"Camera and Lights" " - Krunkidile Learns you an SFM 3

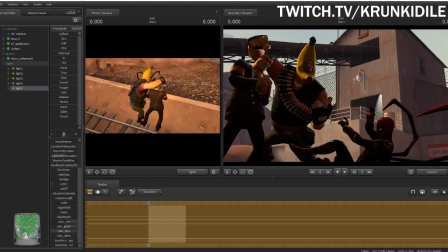1866s
again we don't want to bring the blue all the way down we still need some blue to lighten the color i got something like around here i add sort of like a yellowish tint to the side
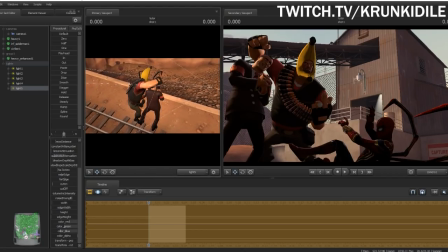1880s
I'm now noticing that I'm not really getting any on Spider-Man So I'm gonna move it over a bit more
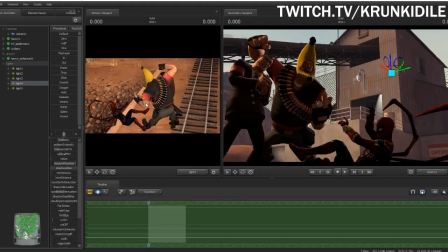1896s
No I think maybe I'm
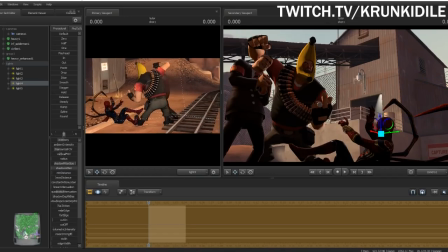1901s
trying to light Spider-Man with this But it's really only getting Heavy in the other guy In turn change the color on this one
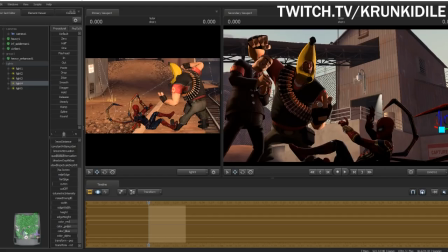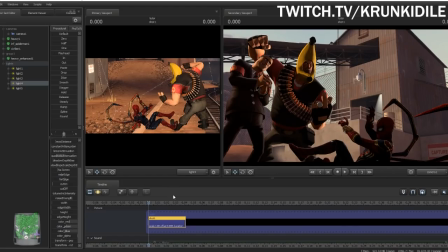1924s
That should work all right so now we've got this thing uh rimlet right we got uh lights around the rim but this is still really dark well
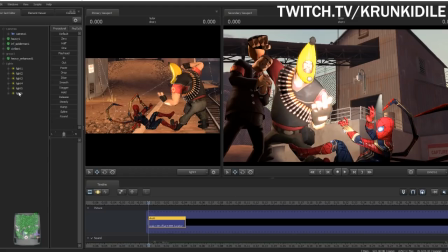1935s
we're gonna make it even darker if you can believe it we're gonna take
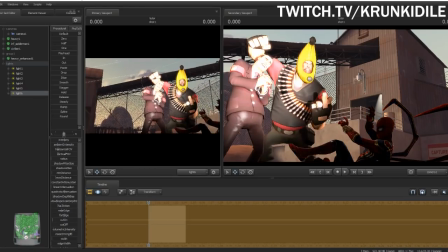1940s
uh a new light and we're going to put it over the uh
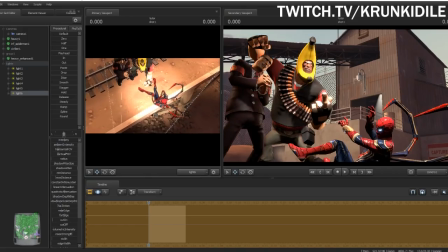1945s
looking down on our characters like this
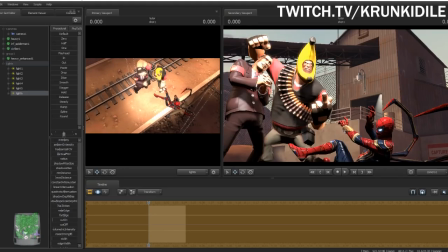1950s
make sure we get everything we're gonna turn down the intensity turn up the radius
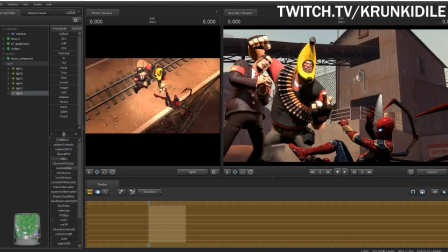1960s
turn down the shadow filter size all right down the attention and up the filter size just uh we don't want hard shot all right this is this is probably a better example of what uh shadow attention and child filter size do except
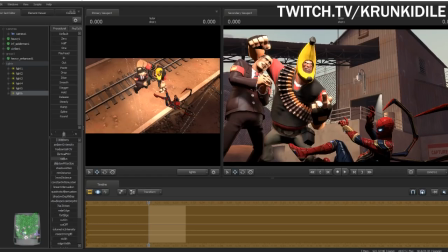1976s
back to where it was okay the cell filter size As I turn up it it's like a blur tool for the shadows we turn it down It makes them really sharp if we turn up it kind of smears them out We turn all the way up. There's like really there's almost no shadow of visible because it's all spread out
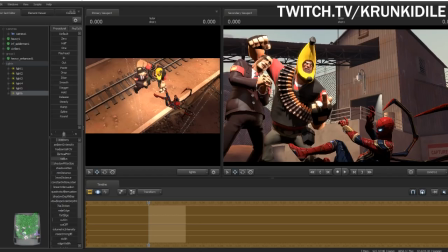1995s
You don't want maybe you want it like this Maybe that's your style a lot of times turn it like here that's about as uh soft of shadows i want and i want them dark like this
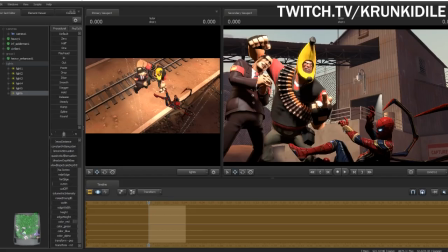2013s
and then let's turn it down you want to turn it cut it to about like here like after the like right before the color green match it all
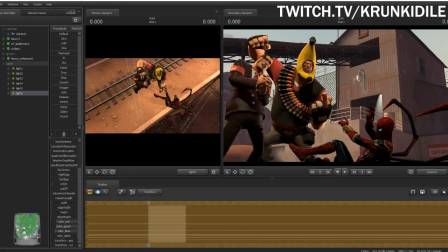2025s
up and then uh change depending on how like slightly depending on how you want things colored I'm going to turn red up a bit and turn blue down a bit and keep green right where it is. Maybe we can turn down the quadrata continuation just a bit.
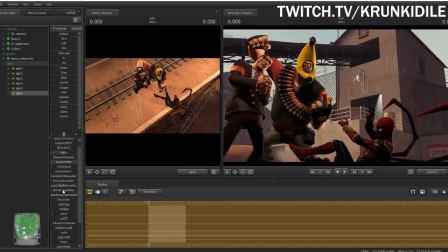2044s
Because the purpose of this light is just to add shadows and give the light that's coming down from the sky.
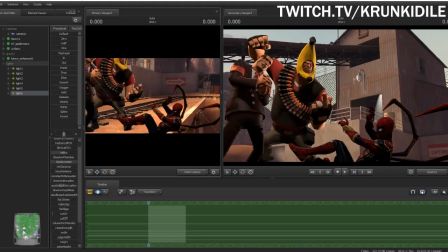2055s
Or maybe if you're, say, making something spooky, you can do the opposite and have the light come up from here. and then have the,
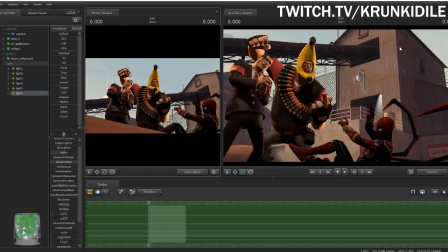2063s
like, shadows look up, but in this case, we're talking about the sun shooting down on these characters, so the light source would be from the top. Now, it's great and all.
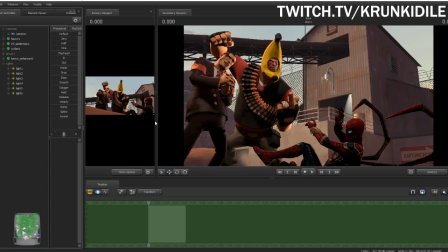2075s
We kind of lit it up, but it's still dark. What are we supposed to do about that? We're gonna take a light, one light.
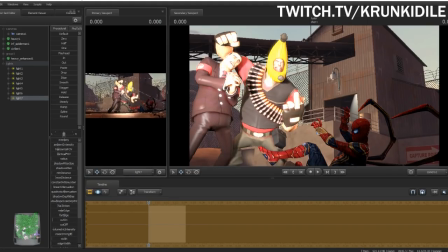2083s
We're gonna move it over this way, to the side, to the front, but a little bit to the side.
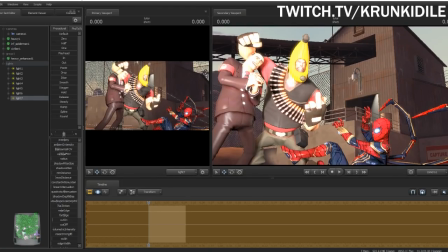2089s
We're going to make it wide, zoom in a bit, we're going to turn it down until it kind of covers everything.
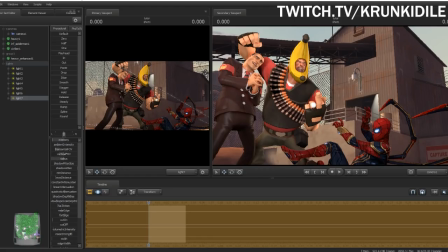2098s
And we're going to use this light, turn up the radius to about half, and we're going to use this light to color in the shadows.
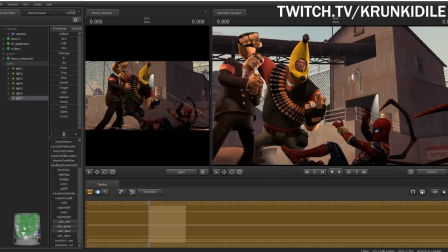Everything dark is going to be colored with the shadows.